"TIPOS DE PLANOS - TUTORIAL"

el día de hoy vamos a hacer un pequeño tutorial acerca de los diferentes tipos de planos que se pueden utilizar en los diferentes trabajos audiovisuales. ¿Vamos a ver? El primer plano que vamos a hablar es el plano detalle.
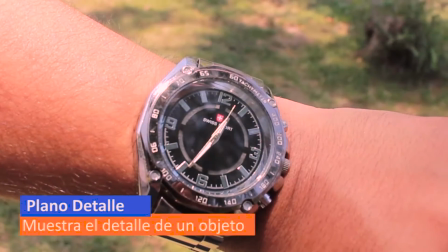(0:23)
Muestra el detalle de un objeto, sirve para enfatizar un elemento y destacar un detalle para que el espectador no se le pase desapercibido.
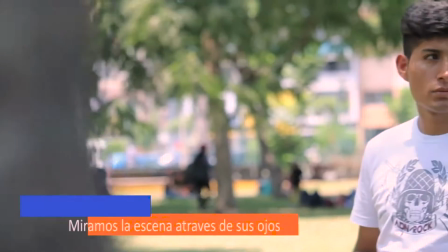(0:30)
El siguiente plano que vamos a ver es el plano subjetivo. Plano subjetivo es el plano cuyo encuadre nos coloca como espectadores en la
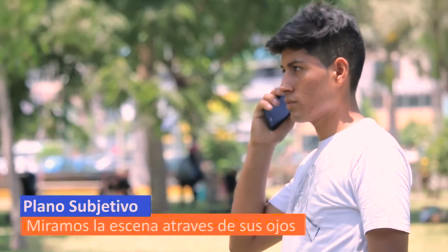(0:38)
posición de un determinado personaje y nos permite mirar la escena a través de sus ojos,
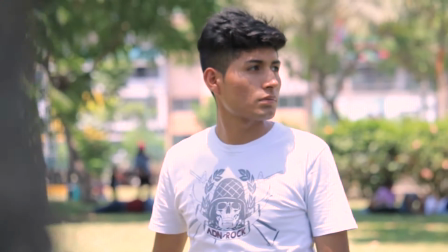(0:44)
mostrándonos lo que está viendo él exactamente. El siguiente plano que hablaremos es el plano objetual.
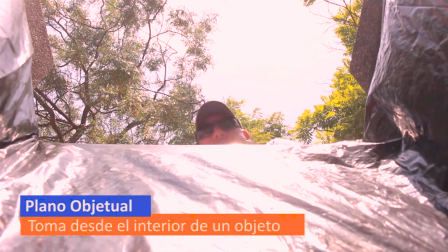(0:50)
Es el plano que se toma a partir de un objeto, es decir, como si la cámara mirase a través de un objeto cualquiera. Ahora vamos a hablar del plano escorzo o también llamado contraplano. El plano escorzo.
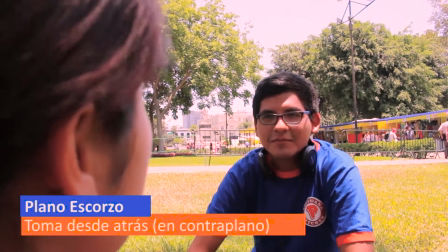(1:04)
Este plano está formado por dos personas,
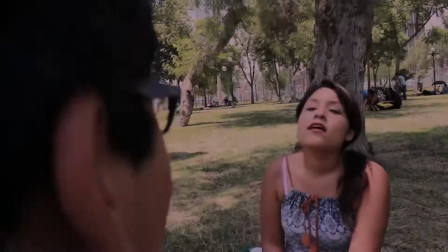(1:07)
una de las cuales se encuentra de espaldas a la cámara y el eje óptico de la cámara se encuentra situado a 45 grados. Y seguimos con el plano aberrante.
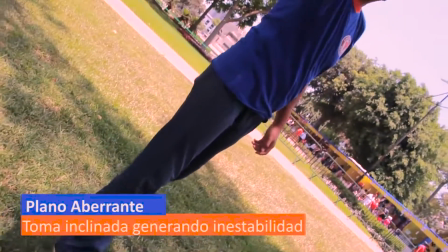(1:19)
La cámara está inclinada a unos 45 grados y comunica al espectador un efecto de inestabilidad.
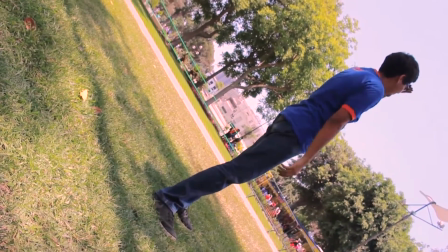(1:26)
A la vez, sirve también para dar dinamismo a la escena. A continuación presentaremos el plano profundidad.
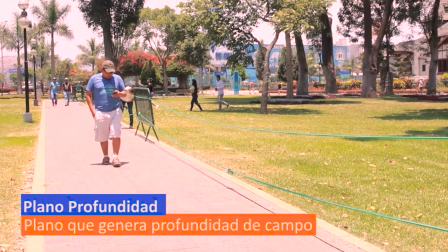(1:35)
Plano profundidad, cuando el director coloca a los actores entre sí en un eje óptico a la cámara,
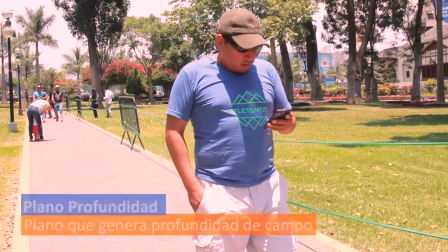(1:41)
dejándolo algunos en primer plano y otros en plano general o plano americano. Y ahora vamos a ver lo que es un plano reflejo.
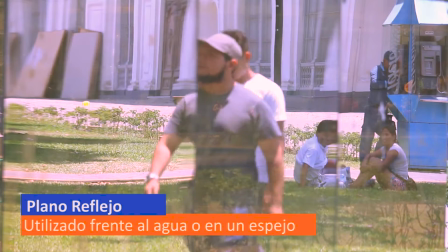(1:53)
Plano reflejo. El plano reflejo, como dice su nombre, puede ser utilizado en el agua, en el espejo o en un escaparate.
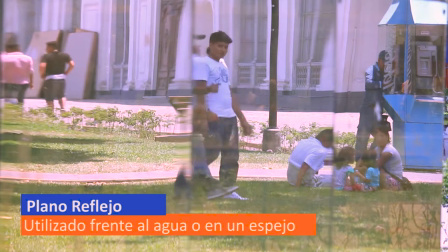(2:01)
Nos da el poder sobre el personaje para poder saber sus sentimientos. Bueno chicos, ahora estamos con el último plano que es el plano secuencia. Con este plano ya finalizamos este tutorial, así que síganme.
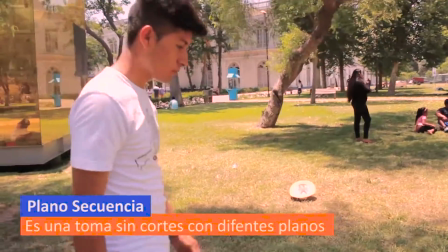(2:16)
Un plano secuencia es una técnica de planificación de rodaje que
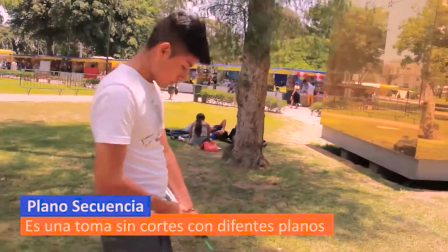(2:21)
consiste en la realización de una toma sin cortes durante un largo tiempo.
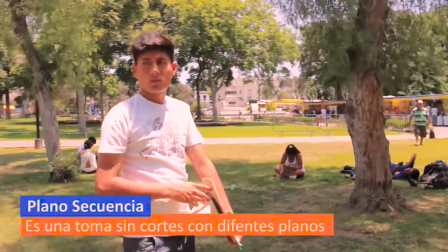(2:26)
Se puede utilizar lo que son travelings de diferentes tamaños y también
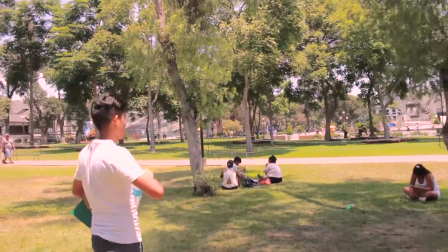(2:31)
diferentes planos y ángulos de seguimiento de los personajes o la exposición de un escenario. Bueno chicos, ya hemos finalizado el tutorial de los diferentes tipos de planos. Si les gustó, por favor suscríbanse al canal que tenemos de YouTube, sigan la página, denle manita alzada y compártanlo. Nos vemos hasta el siguiente tutorial. ¡Chao!